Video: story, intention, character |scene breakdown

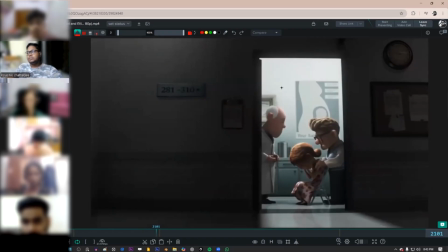Color is another thing that will help you to sell the idea, at least the emotion of that idea.
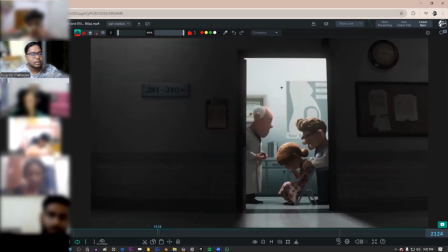So notice the shift of the color from
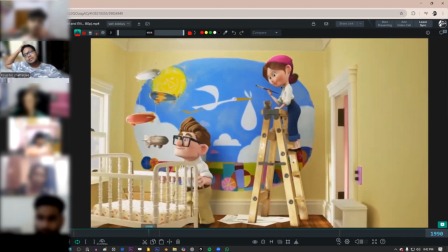this bright vibrant color, from there
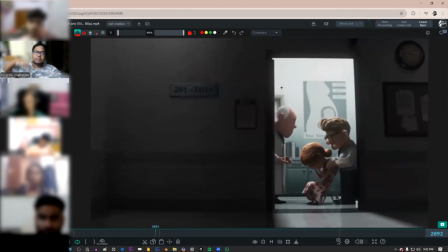notice the color, they're dropping the color just to emphasize that this is not a vibrant situation, this is a dull situation.
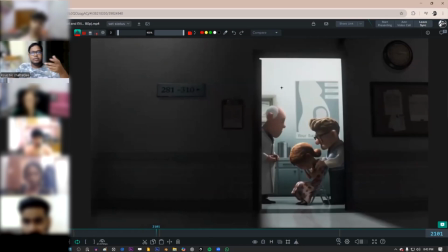When you watch this for the first time, you don't even notice this, but these will hit your subconscious mind.
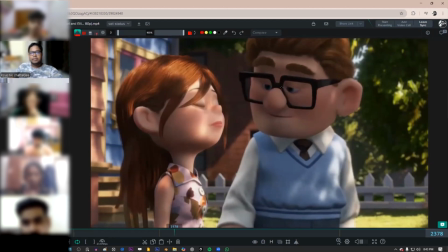Now notice here the color is not that dull because someone here is active, he have accepted it, now his job is to make her strong, again standing for each other.
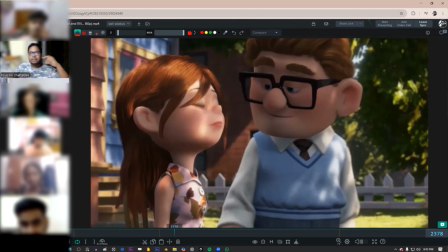Now as an animator you won't choose this, as an animator a director will choose this for you, but what you are going to choose, how the character is walking, how this character is breathing, how they are moving. It should not be
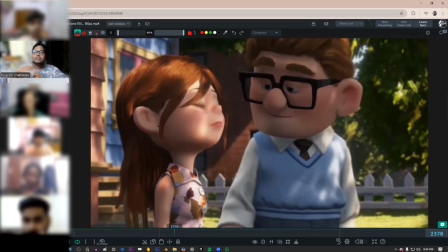whatever you do, it's not that timing, right? You have to feel that character, you have to feel that you are a girl if you are a boy, and you have to feel like a boy, a man, uh, who is by the side of the woman.
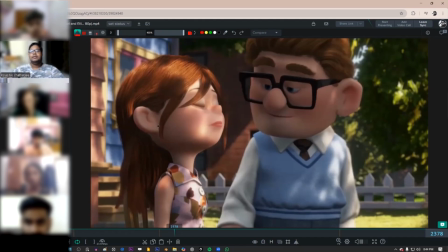So you need, if you are a man, you need that female feeling, and if you are a female, you need a male feeling. You have to grow this is super important. We have it in our
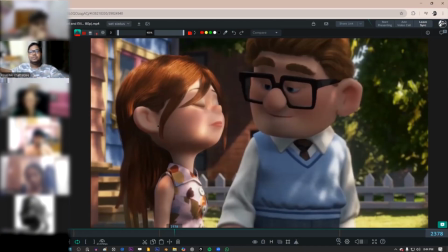it's inbuilt in us, but with the situation of society and all those things, we normally don't use it. If I'm a man, I'm a man. If I'm a girl, I'm a girl. It's not like that. You are 50% man, 50% woman. 50% man, 50% woman.
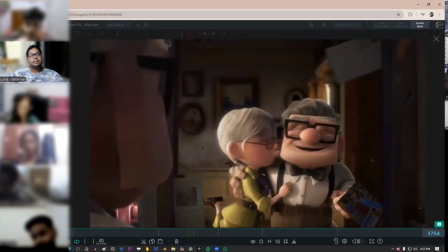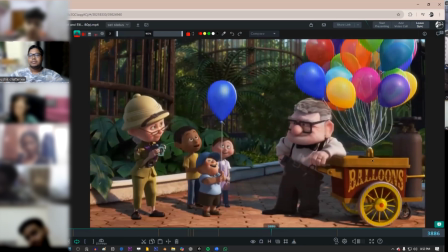Now notice he's used to it now. He is doing this for a long time, almost all his life. Now he knows that what is going to happen. Now the audience will forget this. That's important. You should not keep this. This is a huge moment for this movie.
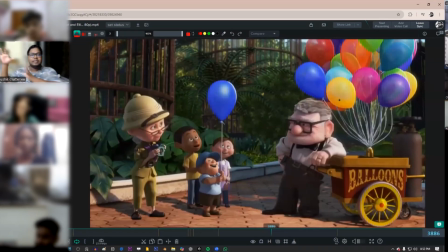Like this is the mostly technically the second part of the movie is this. So you should not tell like let the audience remember this part, because we are making them ready for another kick that he's going to float the whole house.
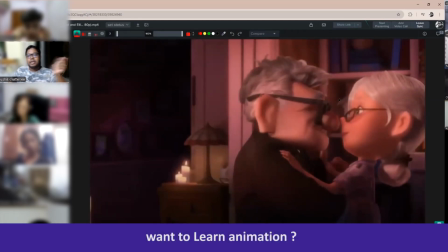So you just show once, introduce it that, oh, I don't want that to float because I want to stay here. But now I don't care. I want to stay here.
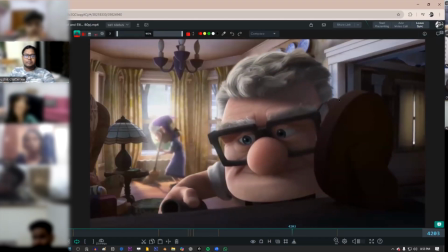They both are taking care of the house. It's not just one. Okay. This is mostly for Indian people. I know people from outside does this thing very often, but in India, this job is for this kind of low level job is for the housewife.
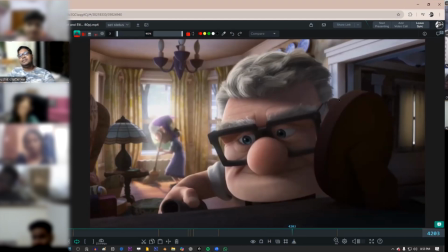This is not for the husband. Husbands are the king of this house. They're not. They're the idiot king, anyways.
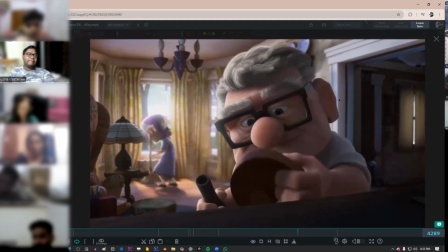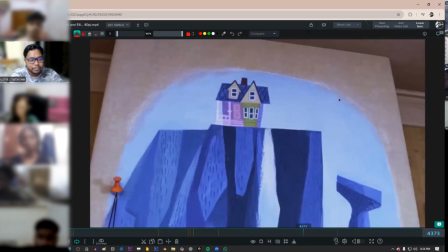Now notice how many things they're selling.
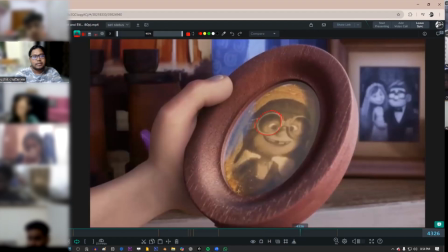They're selling this thing. This is a particular part of Ellie. What we have already been with, like this character is very active. He wants to be an explorer, and she got stuck with me in this house.
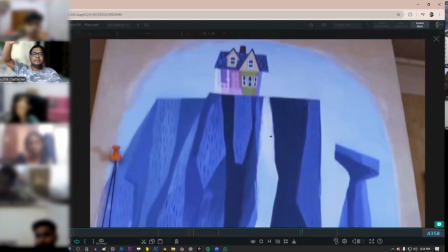But she has a plan for this. Now look what she is doing in this frame.
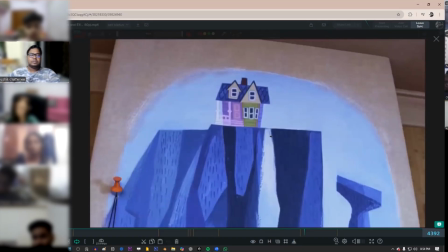And notice in this frame, Carl is almost stable. Ellie is cleaning it.